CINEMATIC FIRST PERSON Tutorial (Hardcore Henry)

Jordy here for cinecom.net and welcome to Copycat Friday! Usually we recreate an effect in Adobe Premiere Pro, but today is a little bit different,
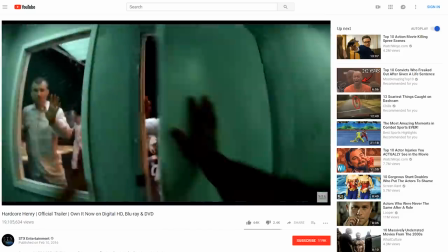1:57 as we're looking at the camera work from famous action films such as Hardcore Henry, where everything is shot through the eyes of the main actor.
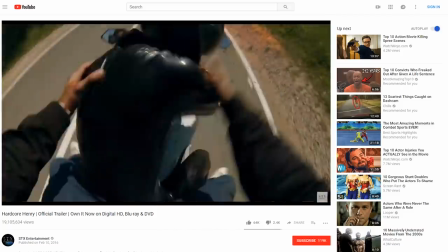2:03 This technique is also called POV or Point of View, and was also used in a very similar genre in the music video False Alarm from the Weeknd.
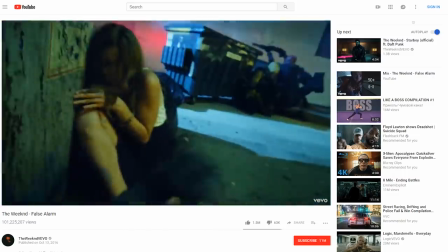2:11 And I highly recommend to check out both videos as they are truly astonishing and they share both a really high production value that creates an amazing experience.
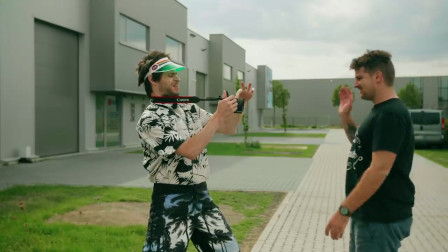2:20 Now, filming POV is not just running around like a tourist and asking everyone to interact with the camera. Now, we tried it ourselves as you saw in the beginning and it was not easy. If we could do it again, I would have done it a little bit different. But that's great for you guys, because we have a bunch of tips to share from our experience to create an amazing POV short movie.
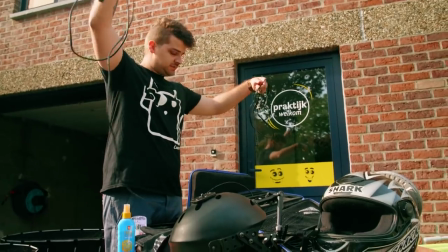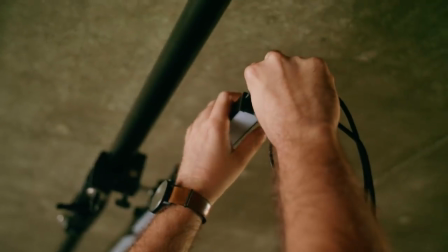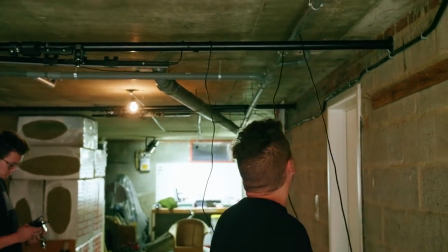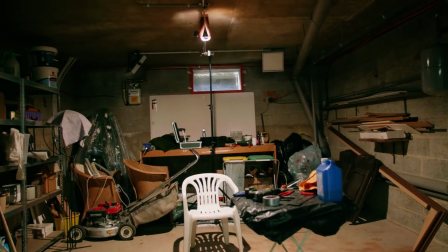2:55 So, for the lighting we're gonna do it in two parts. The part where Jordi is sitting we're gonna use tungsten lighting, so you get that warm feeling.
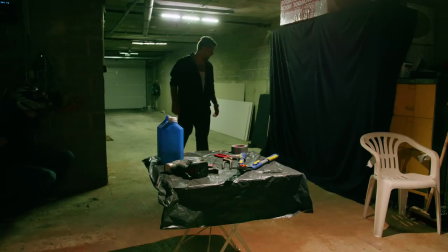3:01 And this part we're gonna use fluorescent lighting, so you get that cold, grungy look. I'm a DJ! I'm a great DJ. And by the way, guys, if you want to check out all the gear that we use to film this, you can find links to everything in the description below.
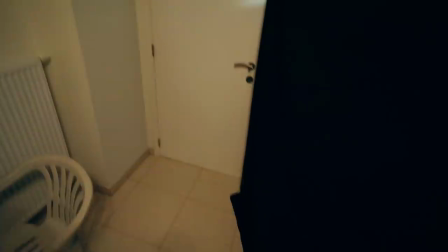3:17 When shooting POV, lighting is something very important. There's basically one thing to pay attention to, and that is the shadow.
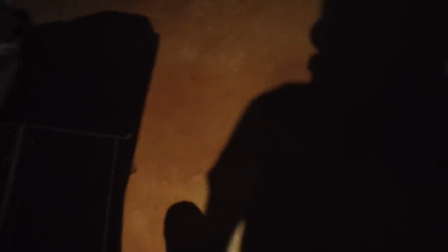3:24 You don't want to have a light source coming from behind the camera, as that will cast shadows from the camera rig that you're wearing. When we shot the poker scene, we had one green light coming from the top.
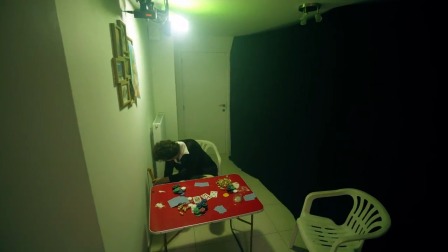3:34 First, the camera was aimed towards that light as I kicked over the table, But when I turned around that lighting suddenly came behind me. So, for that second shot we actually moved the light between me, the camera and the actor.
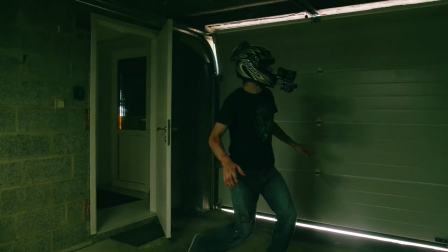3:46 There was one shot on the final lens where you would see my shadow, but that was coming from a lighting reflection, making my shadow very blurry.
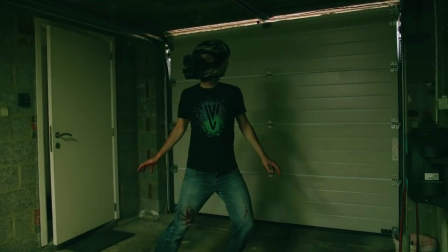3:53 And we didn't saw that as a problem, because after all, we're not a camera operator, we're actually the actor in the film.
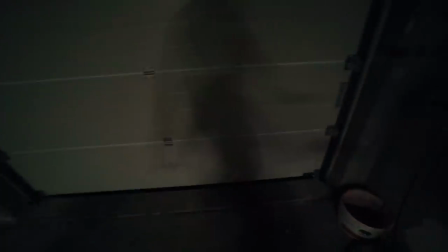3:59 Just make sure that the camera rig isn't visible. When you're setting up a point of view camera, it's very important that it sits in front of your face. don't mount it on top of a helmet or something, it has to sit somewhere right here.
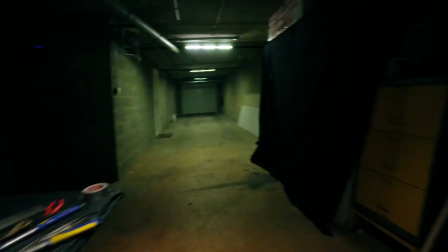4:10 And that is going to be very important to get the right perspective when you're going to look around with your face. The GoPro is one solution, it's probably the easiest solution to mount it somewhere right here. You can also just use tape and tape it to your face if you like. But we have actually a friend who recently did a video for a tourism thing and he bought this helmet right here. And that allows you to mount bigger cameras right here, a small DSLR.
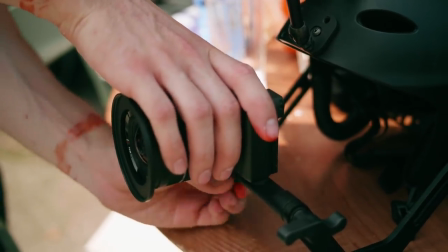4:34 We are going to mount the Sony a6500 to here on a wide-angle lens, that is important as well.
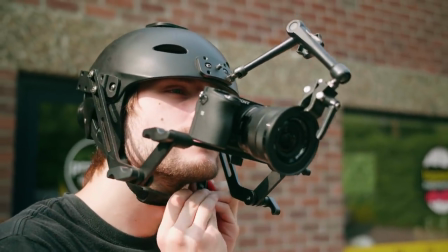4:41 We're using a 10mm lens on there. This thing right here does cost some money and honestly, it's not performing as great, it's wiggling a lot. Expensive gear isn't always the best. Luckily, our friend also made a DIY helmet, which turned out a lot better. He simply took out a motorcycle helmet and drilled two bolts in there.
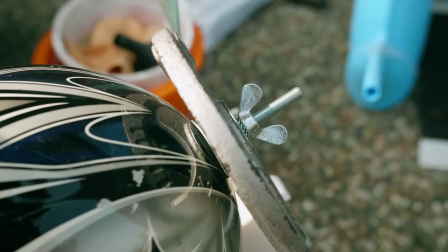4:59 One through the chin, on which we could mount a tripod hat or a ball hat, and one through the back as a counterweight to keep the helmet in balance. But still, moving around with this camera rig wasn't so easy. The first mistake that I made was acting.
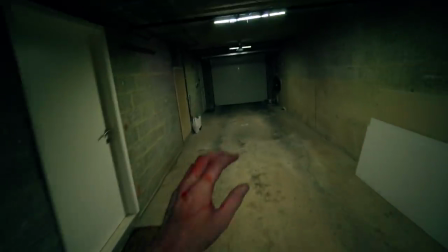5:12 I failed to be part of the play, but that resulted in bad framing, too much camera shake or really just wrong angles. After we reviewed the first couple of shots, I knew that I had to focus on being a cameraman.
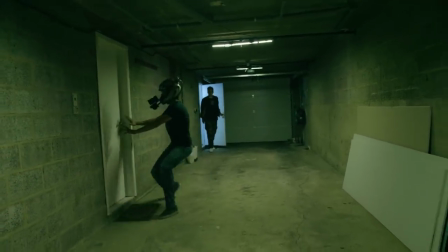5:23 For instance, here I'm supposed to run and you can see the camera shaking way too much. So in the second take I paid a lot of attention to my movements. Now, I wasn't running anymore, but just walking very weird, but on the camera it did look a lot better.
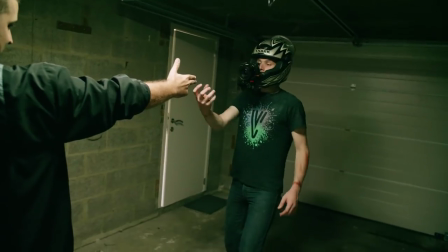5:36 And there were tons of more situations where my actions felt really weird, but looking through that viewfinder and thinking as a cameraman, I just knew that it was going to be a lot better.
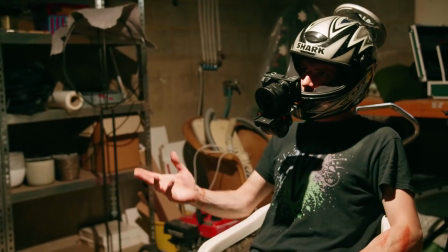5:45 The next tip is choreography. Don't just put on your fancy helmet and start shooting. No, you wanna practice every single movement into the smallest details.
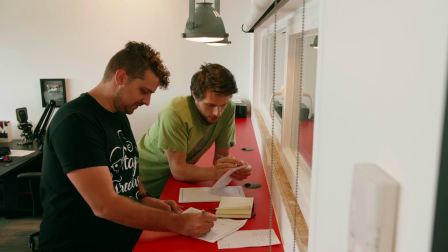5:54 We started off sketching on a floor plan what we're going to do, and that way everyone exactly knew the plan before we even started.
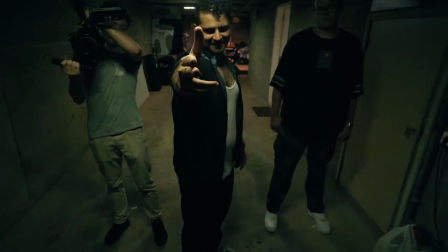6:01 And having such a storyboard also helps us to avoid possible mistakes. On the shoot itself, we also rehearsed every single movement and paid great attention to action. You don't want to have slow moments, everything has to be fast-paced in such a genre.
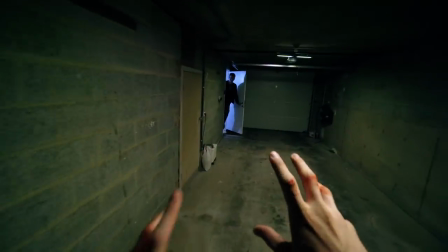6:14 And that's why sometimes the smallest things, like me looking at my own hands, creates another action that keeps the rhythm in the film.
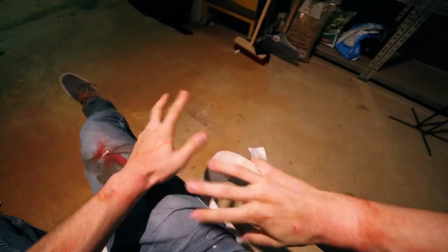6:20 We also chose not to capture any sound while filming. This allowed me to yell for certain cues to make sure that everything followed up on the right moment.
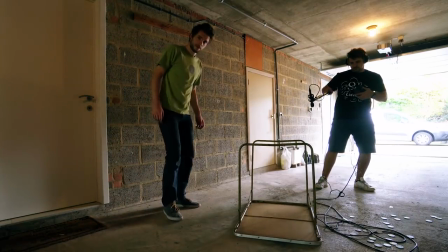6:28 This also meant that we had to sound design the entire film in post-production. Some of the sounds were quite specific that we had to capture them again the next day.
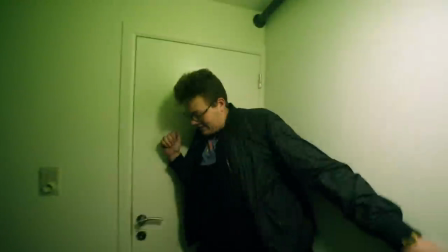6:36 But most of them were pretty generic, like punching someone in the face or a body dropping on the floor. And for that we could use Audioblocks, which is a sound effects and music library.
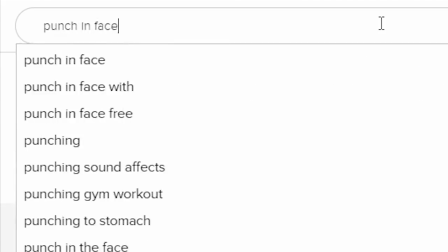6:45 And just like with Videoblocks, there's only a single subscription fee per either month or per year, which allows you to download unlimited sound effects or music from their growing library. Now, they are not just a sponsor, but they've also been a great partner for the past two years and they have helped us on so many projects. I can definitely recommend it. And if you'd like to check out more, you can click the first link in the description below.
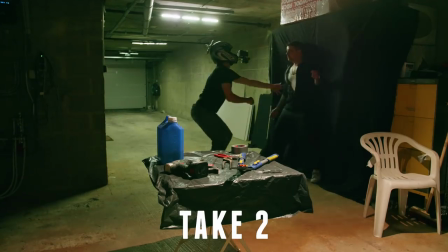7:06 Some actions weren't so easy. For instance, the first encounter with Yannick, aka Dimitri, we had to film it a couple of times to get it right. Now, when you're going for a one-take, which means filming a whole movie without cutting, it is going to be extremely hard.
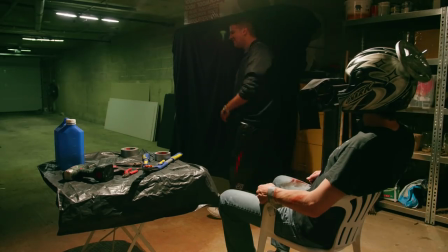7:20 If you make one mistake on the end of the film, you'll have to reshoot the entire thing. So that's why we added a bunch of invisible cuts.
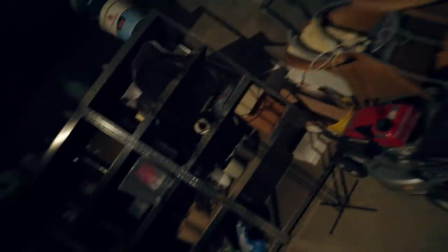7:27 You can consider these to be checkpoints. Right after Yannick hits me in the face I black out.
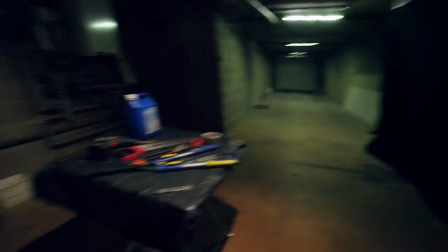7:32 And there's the first cut. Then plays the second shot where I free myself. Yannick approaches and I take him out. Here you can see a whip pan. And in that fast wipe we can cut again.
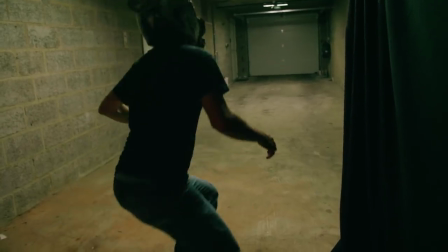7:44 In the next shot I just started from that same movement. There was also a moment where I had to enter a door into the poker room, but going through the garage door actually went into the hallway.
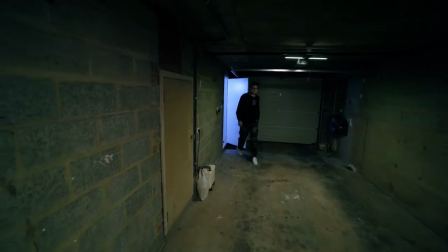7:53 So instead of looking forward I aimed the camera sideways so that we could use the framing of the door as a transition.
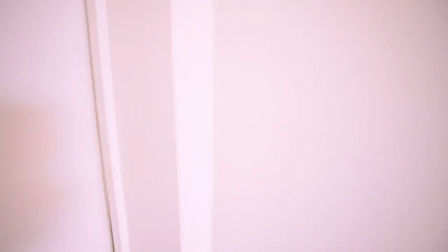7:59 The next shot was the poker room, and here I just had to start with the same movement.
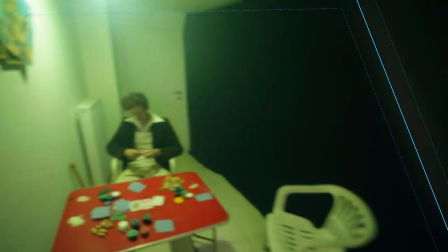8:03 With a simple mask in Premiere Pro we were able to connect these two shots together, creating again a checkpoint and giving the illusion that the garage door opens up into the poker room.
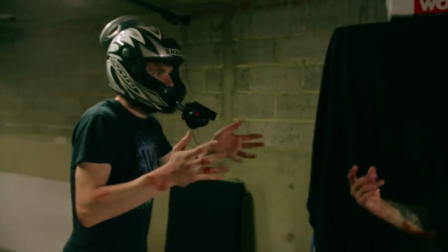8:13 Dimitri, what are you doing, my friend? I mean, you're not my friend, you're f***ing archering me!
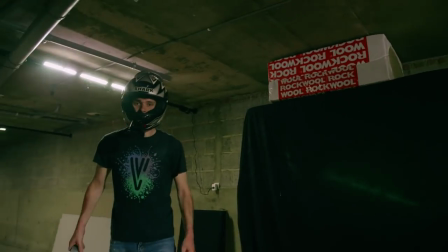8:20 3, 2, 3, 2, 3, 2, 3, 2, 1. Antimetry, catch! Cody, catch! Pavlov, catch!
Practical effects is the last thing I'd like to talk about and we don't have that much experience in it, so we kept it really basic. And I believe it's also best to keep your effects to a basic level.
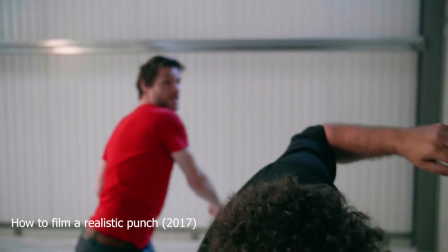8:39 It is better to show simple blood spatters that are well executed instead of adding unrealistic explosions that just look fake.
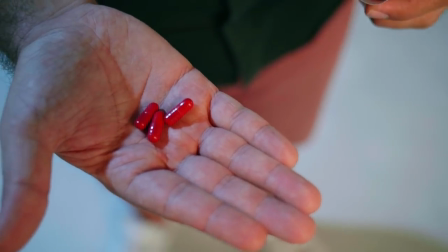8:46 You can find fake blood in every local carnival shop for a few bucks.
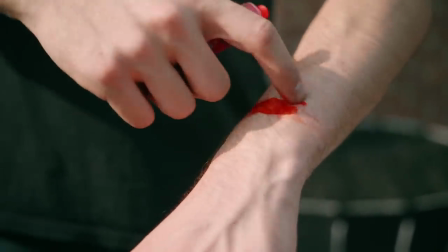8:50 And I started smearing a little bit on my wrists as Bruce's to show the audience that I was already captured for a while. And that way I also added a few blood stains to my pants. Yannick put the same blood in his mouth, and as I punched him he would open his mouth to let the blood come out. It sells the effect a lot better of punching someone in the face. Since after that punch came an invisible cut, I had the chance to put on some blood on my knuckles.
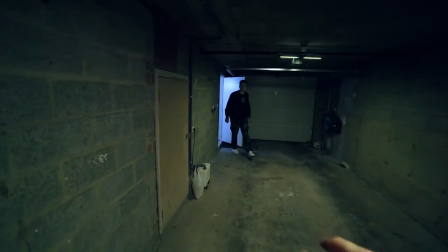9:12 I also revealed this in the next shot as a way to show the pain on my hands.
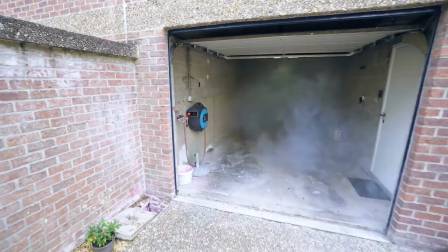9:16 In the final shot we had this idea that Yannick would fire his gun into the wild as he couldn't see me anymore through that smoke. However, adding muzzle flashes in post-production wouldn't work, because those flashes should reflect its lights through that smoke.
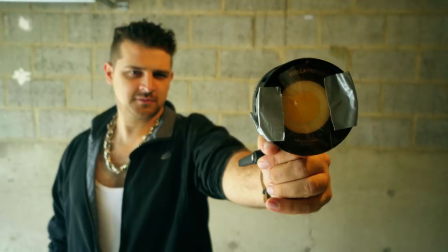9:29 And that's why we had an external light with an orange filter, which Yannick actually used as the gun.
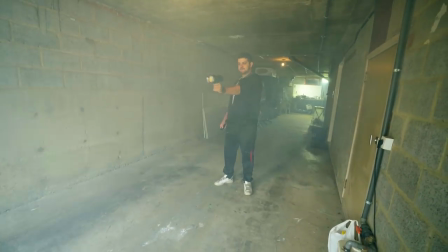9:34 You can also use a flashlight here and quickly snap it on and off again. It was a super fun experience to make this POV action film and we learned a ton of new things doing this. Even though there are a few things that I would have done differently looking back on the final result, I still think that we pulled off a pretty nice short film. Anyways, thank you guys so much for watching, thank you Audioblocks for the support, and like always...
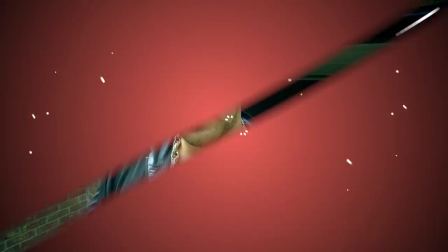9:57 Stay creative!
How's it going, Lorenzo? Pretty good!